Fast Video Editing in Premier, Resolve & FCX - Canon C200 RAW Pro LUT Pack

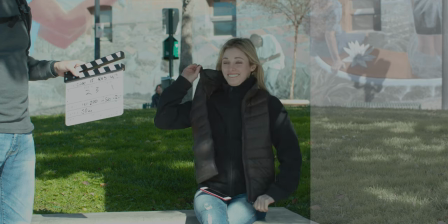8:04 It takes the Canon C200 RAW footage and with a single click, mimics the look and feel of Arri by lowering the contrast in the highlights and the shadows,
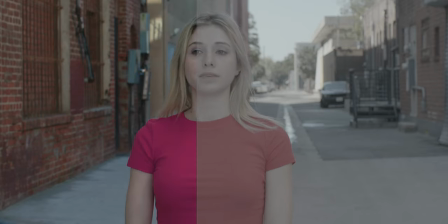8:15 keeping the mid-tones from washing out, giving you great skin tones as a result.
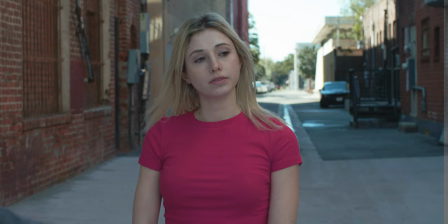8:20 This LUT also does a great job at managing the magenta green shift so that we don't end up with a color cast on the gradients in the image, which skin tones are full of gradients. So this is a key value point in a LUT that mimics the Arri Alexa. So now let's talk about the high contrast LUT.
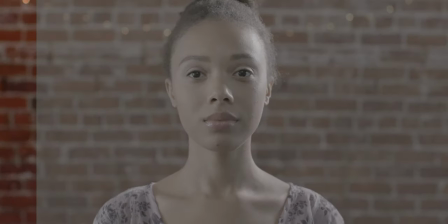8:42 This LUT is designed to give you a one-click solution to your clips or projects that need to make a statement. it.
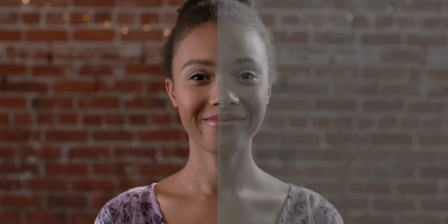8:49 This LUT will give your scene instant, in-your-face,
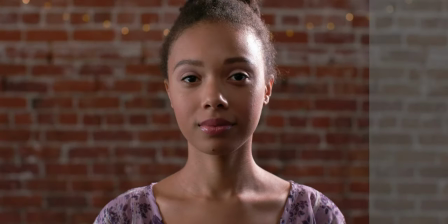8:55 authoritative, bold, emotionally charged feelings.
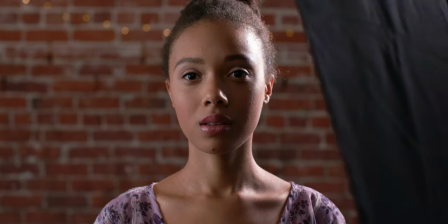9:00 The high contrast LUT will make your point of interest stand out. You could use it to bring attention to a person in, say,
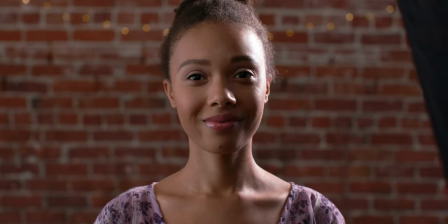9:08 a fashion shoot because the contrast of the color and scene will likely be opposite of skin tones.
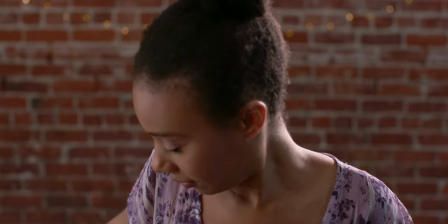9:16 For me, I use it when I work with diamond jewelry.
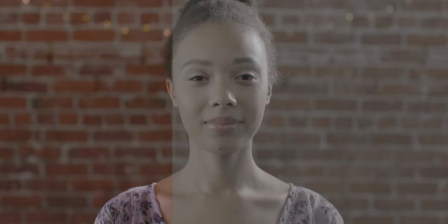9:20 The low contrast LUT on the other hand helps you draw attention to texture, gradients, and tonality without washing out the image.
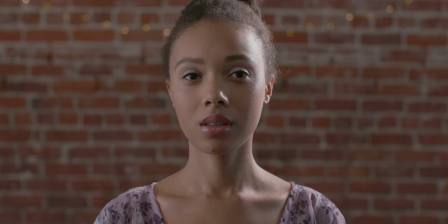9:29 This LUT is great for beauty shots where you want to see the skin detail or fabrics and it also works great in highly
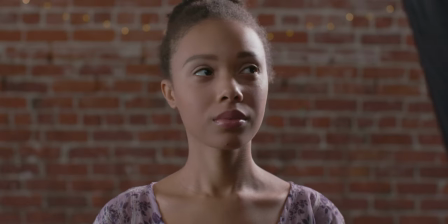9:37 complex scenes where everything in the frame is telling part of the
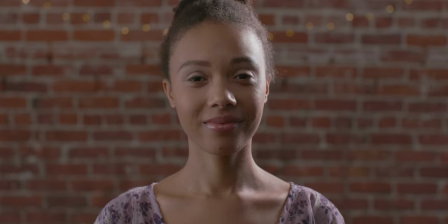9:42 story allowing the whole to become the actual brand's messaging. The Fujifilm and Kodak LUTs are designed to deliver a one-click solution
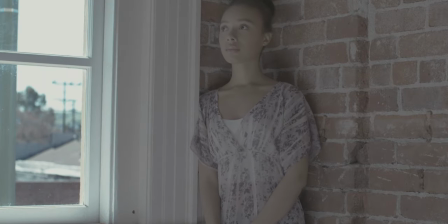9:52 for those of us who want to give our digital cinema footage the aesthetics of film.
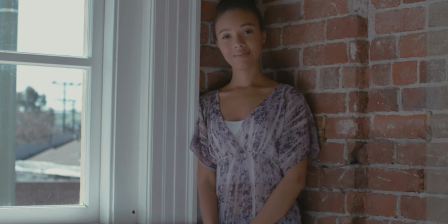9:58 This is why I call them the Full Film LUTs. For those of you who follow me here on YouTube or Instagram,
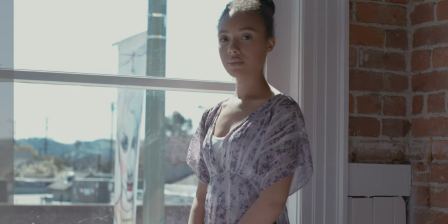10:05 you know that I'm a huge fan of Fujifilm and why I've been working on these two LUTs for a very long time.
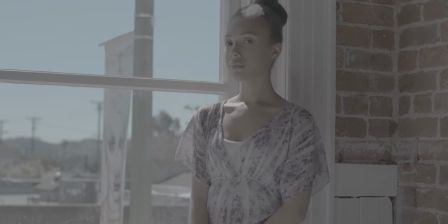10:12 There is something about the film look and aesthetic in a way that color and luminance rolls off from shadows to gradients,
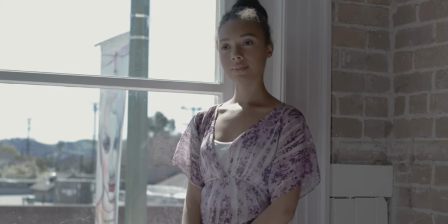10:20 then to midtones, and then again through gradients into highlights that feel like they never clip.
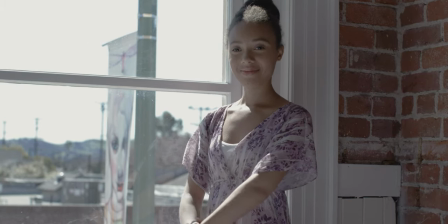10:27 I've used these LUTs for live events as well as personal projects, so I'm sure that they would shine for all of you who shoot weddings with your C200. The feature LUT takes the modern cinematic style of feature film approach towards color grading.
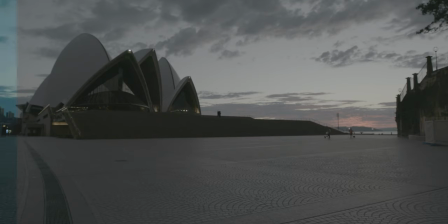10:45 So this LUT is not modeled after any one film,
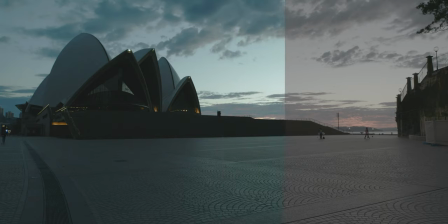10:48 but rather the whole concept of how color is approached in filmmaking and applying that style across all values.
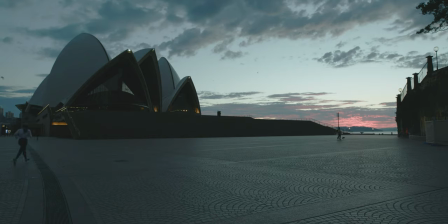10:56 What this means is that there will be a pronounced focus and emphasis on color contrast, allowing for all the work your set designer and your writer did in that process to be translated to the color grade instantly, raising the production value of your project. The HBO LUT takes the same approach as the Feature LUT, where it will mimic the overall style and aesthetics of modern HBO productions that were designed to be broadcast across multiple devices and methods such as DirecTV.
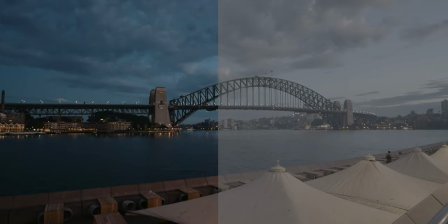11:31 The Netflix LUT also takes that same approach,
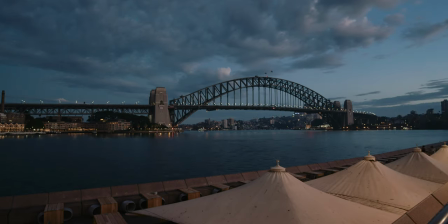11:34 with an emphasis on modern episodic series and made for Netflix streaming services and devices. One huge difference between the HBO and Netflix LUT is that the Netflix LUT expects to go through streaming compression,
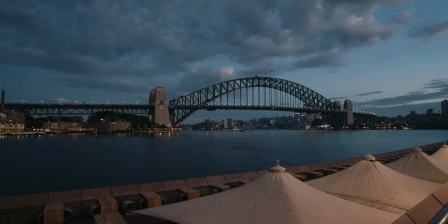11:49 so it does a much better job at protecting the gradients so that you can avoid banding.
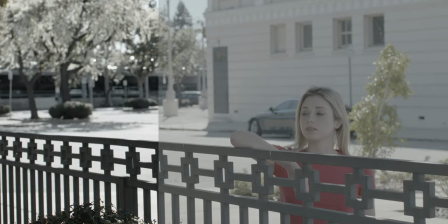11:56 Mono-LUT. This LUT is designed to bring attention or make a single color pop.
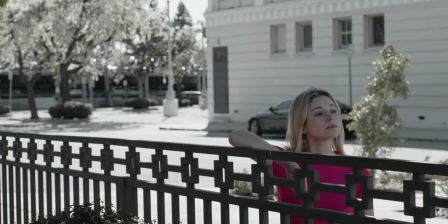12:04 So that's a single color in your scene.